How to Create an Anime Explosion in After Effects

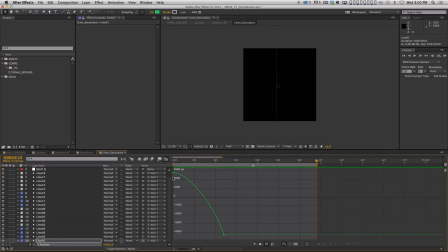(25:06)
And if we look at the animation curves, right, it does have that animation curve where it starts slow and speeds up all the way to the end.
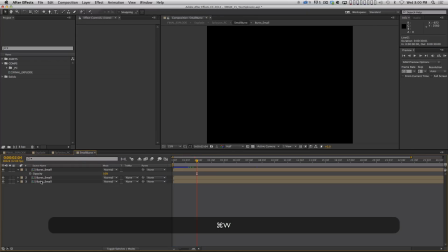(25:14)
Okay. So those are my secondary lines. All right.
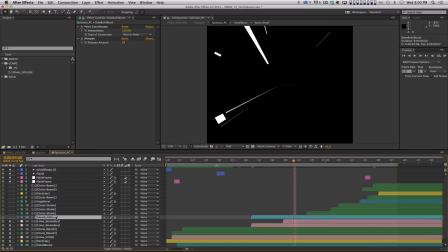(25:19)
So those build up. Now at the same time, here we go. So this is the slow build burst. And this is another one of these cool sort of cell animated looking things. All right, I'm just going to kind of preview through it so you can see. And this one, I just wanted it to grow,
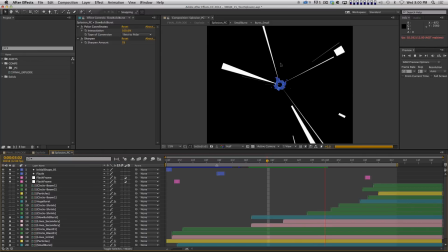(25:38)
you know, as these things are sucking into it. It's like it's gaining energy. Okay, and you can see that there's a ton of movement to it and a lot of depth, and then it shrinks really quickly at the end, right? For like one frame. Right there, it gets smaller for one frame.
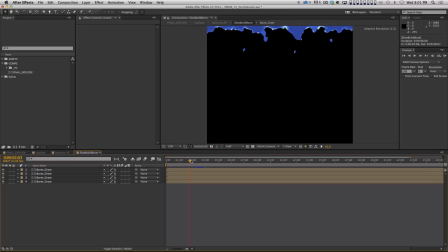(25:54)
So let's hop in here, and this is the exact same technique. There's more layers to it, right?
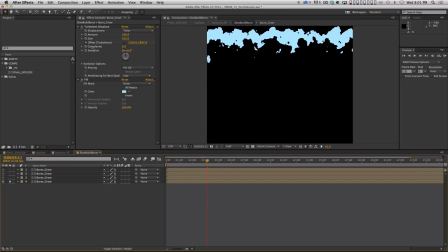(25:59)
So let's walk through the layers. I've got my more complex kind of highlight layer in the back. Here's our main layer, right? Or actually, that may not be the main layer. Yeah, that is the main layer. Then I've got this kind of highlight layer, right?
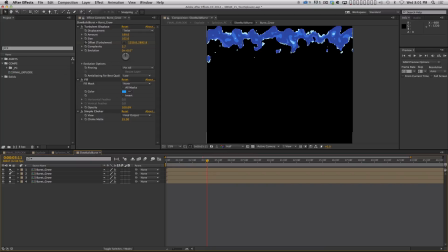(26:14)
So these three layers are the same as what I had in my first burst, but then I also have this fourth layer here where I added a shadow color. And I just wanted this, you know, because this one's on screen for longer, I wanted it to have a little bit more detail.
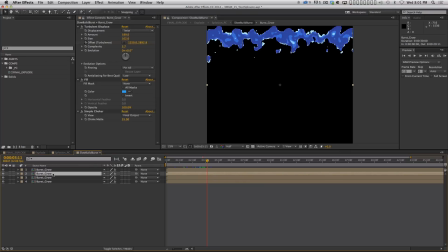(26:28)
So this one actually has 1, 2, 3, 4 colors, you know,
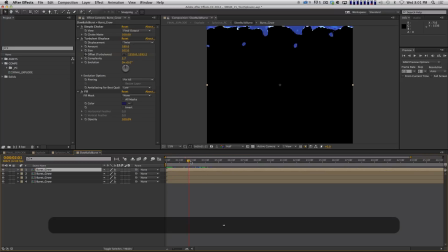(26:34)
and when they all kind of work together, and you can kind of see this starts to crawl a little bit, but let's look at this pre-comp.
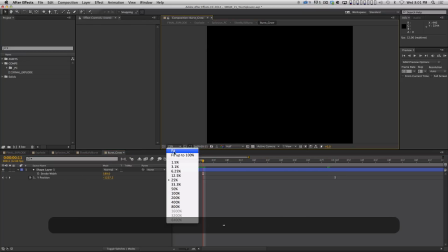(26:42)
This pre-comp, it's just a shape layer animating like this.
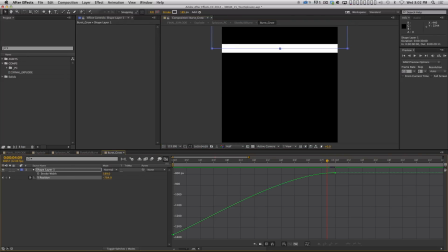(26:50)
It's kind of, I don't know, it's kind of sad how simple that is. This is actually a nearly linear animation.
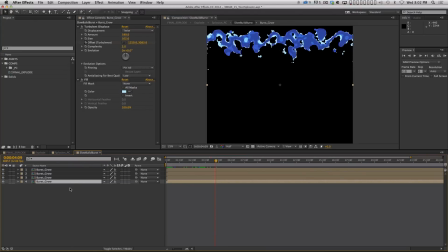(26:57)
I just had it ease in a little bit at the end. But then when you go back here, the turbulent displace is doing all the work. And I've got it on twist and I've got it cranked up and I'm offsetting the turbulence through it.
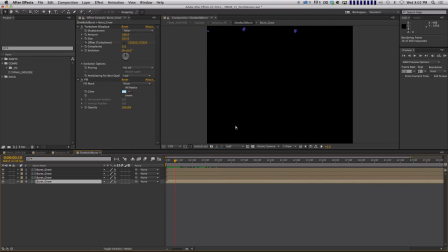(27:11)
Right? And let me do a little RAM preview here. And you know, the net result is that you get little pieces that break off. But then they sort of dissipate and go away, and it almost feels like, you know, like flame or something.
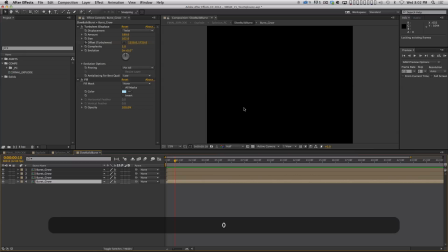(27:27)
And it's very cell looking because I'm just using, you know, 4 colors, right? Let me zoom out so you can see the whole thing, right? So this is what's going on.
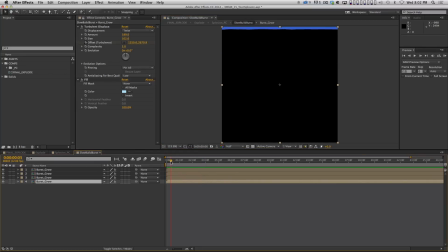(27:38)
Oh, and one thing that's kind of important to know too, you see how at the beginning here, it's smooth, but then it gets more kind of crazy as it gets away from the edge. I wanted it to be like that, and that's really easy.
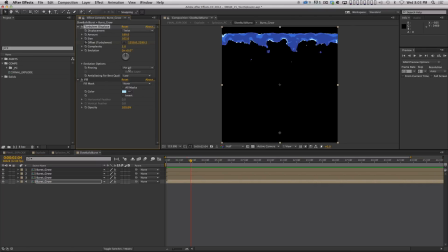(27:50)
In turbulent displace, if you leave the default setting on pin all, that basically keeps the effect from affecting the edges of your frame. And if you turn it off, so let me show you, like on this one here. If I turn off pin all and I say none, right?
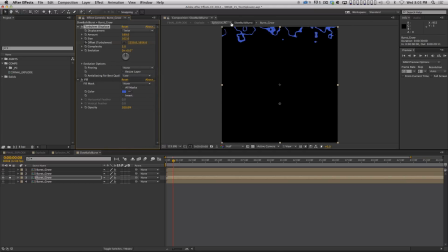(28:08)
I did the wrong one. Here we go. Say none. Now it's gonna basically do that effect all the way from the beginning. And I liked how when you have pin all turned on, right? The edges, it sort of looks like it has to take its time getting there, right?
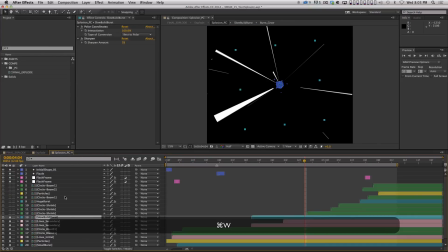(28:26)
And it just, I don't know, it just works better, right? So there you go. And then, of course, up in our main pre-comp, I've just got a polar coordinates effect on there. Here's another thing I did to this that I forgot to mention. I put a sharpen effect on there. Now, why did I do that?
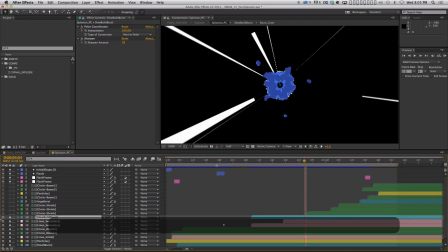(28:41)
Well, let's zoom in here. And let me solo just that slow build layer.
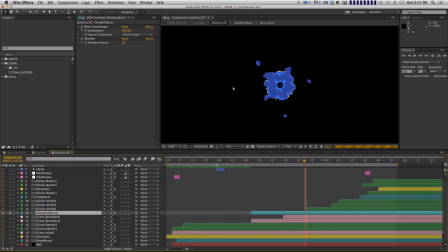(28:47)
Let me go to full res so you can see this, right? Now I'm going for a hand-drawn look. If I turn off sharpen, right, that's fine, and it kind of looks hand-drawn, but if you turn on sharpen and you crank it up, you see how you get a lot more definition to the edges.
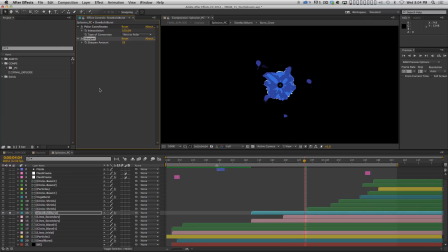(29:04)
And you know, it's funny, like I used to never use the sharpen effect because I thought, you know, if you sharpen something, it's going to add like garbage to it. It's going to add these artifacts to it.
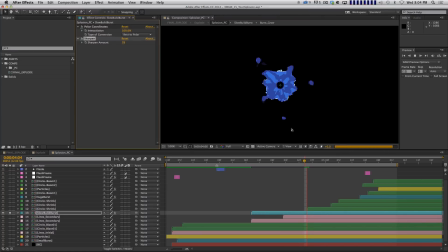(29:14)
But sometimes you want that, and sometimes really, if you're subtle with it, which I'm not being here, it just does like a nice job to photos and stuff like that. But I used it pretty heavy-handed here because it almost gives you like a little stroke.
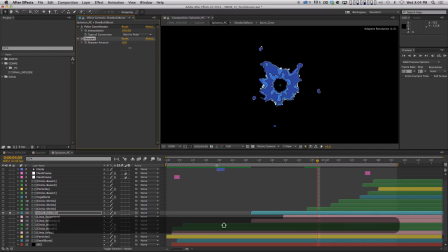(29:30)
And I mean, you could really crank this thing. You know, I had it, I think, at like 70. But you can really crank it up, and it'll almost give you like a stroke. You know, it's almost like giving you an extra edge on these things. And it's pretty cool. And I mean, I got to tell you, like, I probably could not draw this.
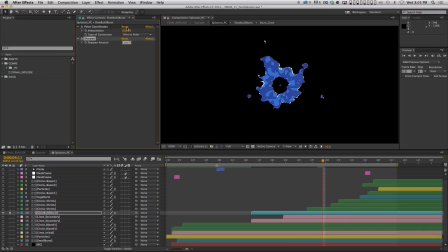(29:49)
And if I could, it would take me forever. So I'm glad I figured out this little trick. All right, so let's go back to half res and let's turn all these other layers back on here.
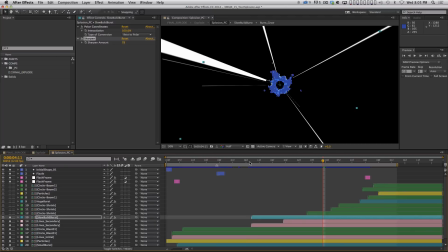(30:00)
Let's turn on our fizzle and our flash frames here. Okay, so we've got our lines that kind of suck in like that,
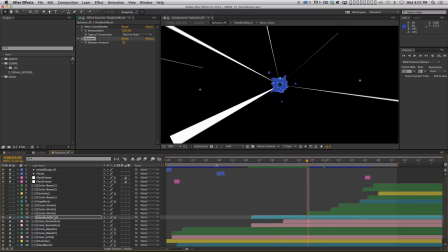(30:07)
and at the same time, you've got the slow build sort of, you know, thing happening here.
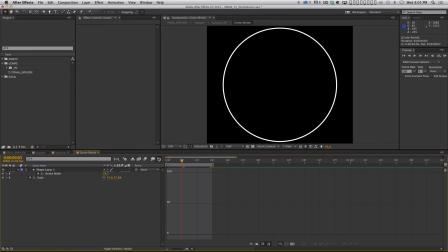(30:14)
And then I animated in another pre-comp here. I just animated a circle shrinking in, right? Again, really simple. If we look at the scale, right, it starts out slow and then it accelerates.
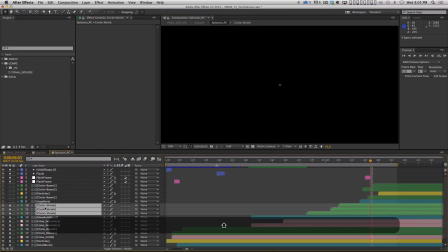(30:26)
I duplicated it a few times and I changed the scale. Actually, I didn't change the scale.
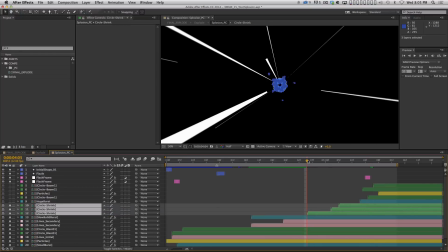(30:32)
I thought I did, but I didn't.
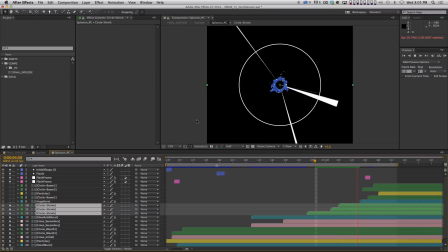(30:34)
And all that does is it sort of reinforces the motion that's happening with those lines, right? It's like sucking in, like you're getting sucked into a tunnel. And then right there's a flash frame and then nothing for one, you know, and actually, no, never mind.
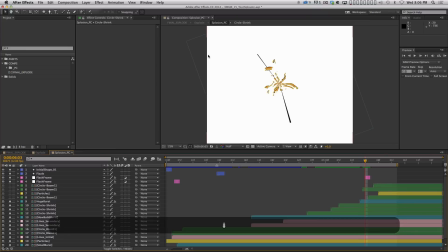(30:51)
I lied. There is something there, but it's very fast. There's a flash frame. On that flash frame, that's where the next layer happens, okay?
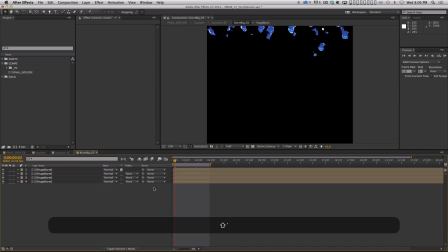(30:58)
And the next layer is my, quote, huge burst. Huge burst is just another copy.
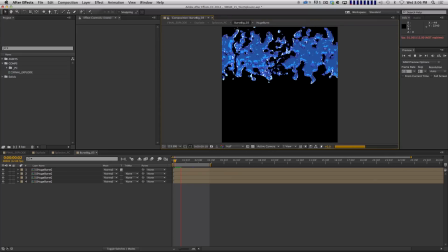(31:05)
It's just another one of these things, okay? But this one, it's much bigger, and it kind of dissipates like this, right?
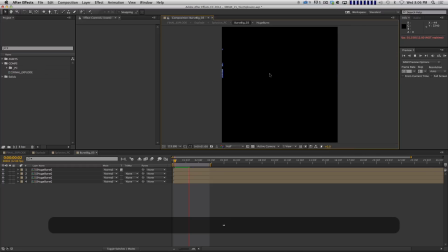(31:13)
So this is actually the big sort of body of the explosion, right?
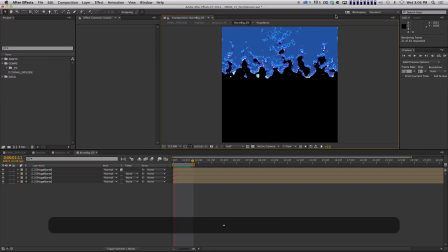(31:18)
Let me do a quick RAM preview of this. Okay? So same kind of deal. It like shoots into frame real quick and then it dissipates. And it's got the same sort of setup with layers.
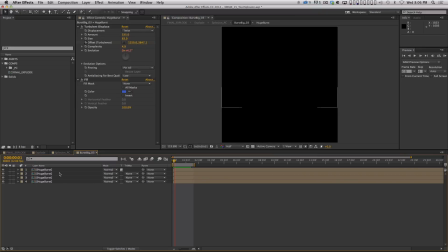(31:29)
Some of the layers have a higher complexity, so you get more, you know, detail to them. And if we look in here, this one is set up a little bit different, okay?
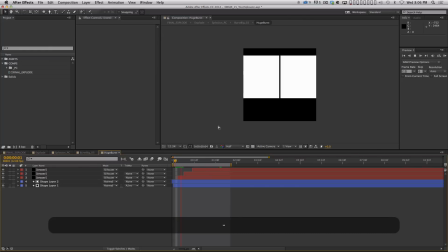(31:38)
I've got a few different layers in here, but this is what it looks like, okay?
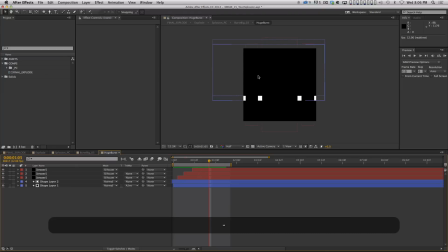(31:44)
And it's funny, I mean, again, really simple looking, but when you put turbulent displace on and you crank it up, it can make this look crazy. The way I made this, all right, let me start with my first layer. So I made a shape layer, animated it doing this.
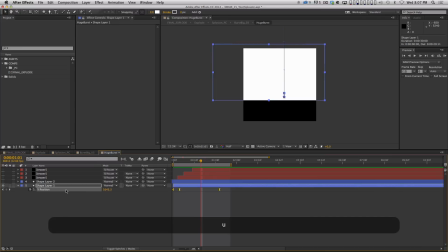(31:58)
Again, pretty simple, right? Let's look at our curves, right?
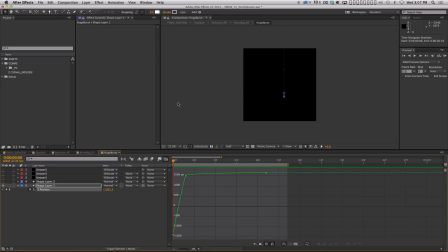(32:05)
Nothing really special going on. You know, it like jumps up really quickly and then it slows down.
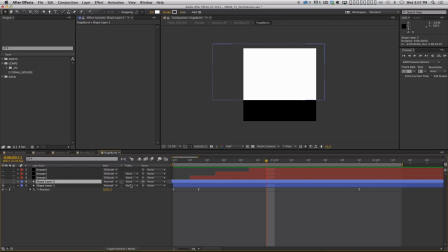(32:12)
I duplicated that and I moved the duplicate backwards in time a little bit and I set this to
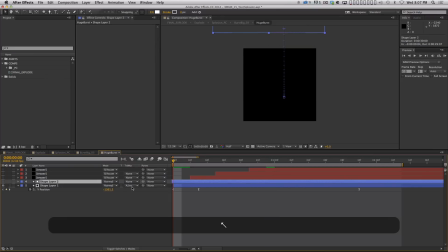(32:21)
alpha inverted mat, okay? And so when you have a copy of something and you basically set the original to use an inverted mat of the copy,
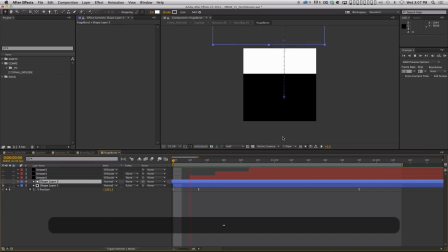(32:33)
it sort of slowly erases the original one, okay? There we go.
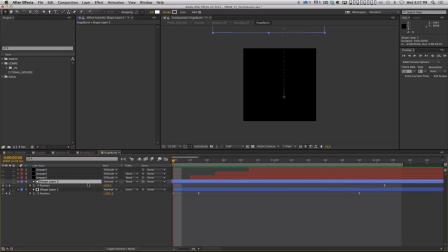(32:39)
It actually looks like I tweaked the keyframes on this second shape layer, so it's not actually doing the same movement. So this first layer, the one you're seeing, moves in quickly, but then shape layer 2 actually looks like it just sort of slowly moves in.
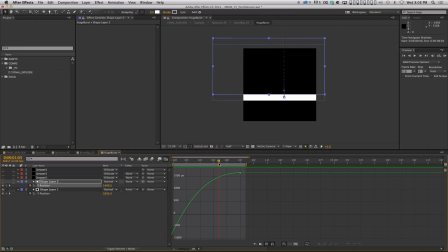(32:55)
Look at the animation curves. You can see that's what it's doing, right? And settles in, and it's erasing shape 1, okay? I should have named these better, but shape 2 is erasing shape 1.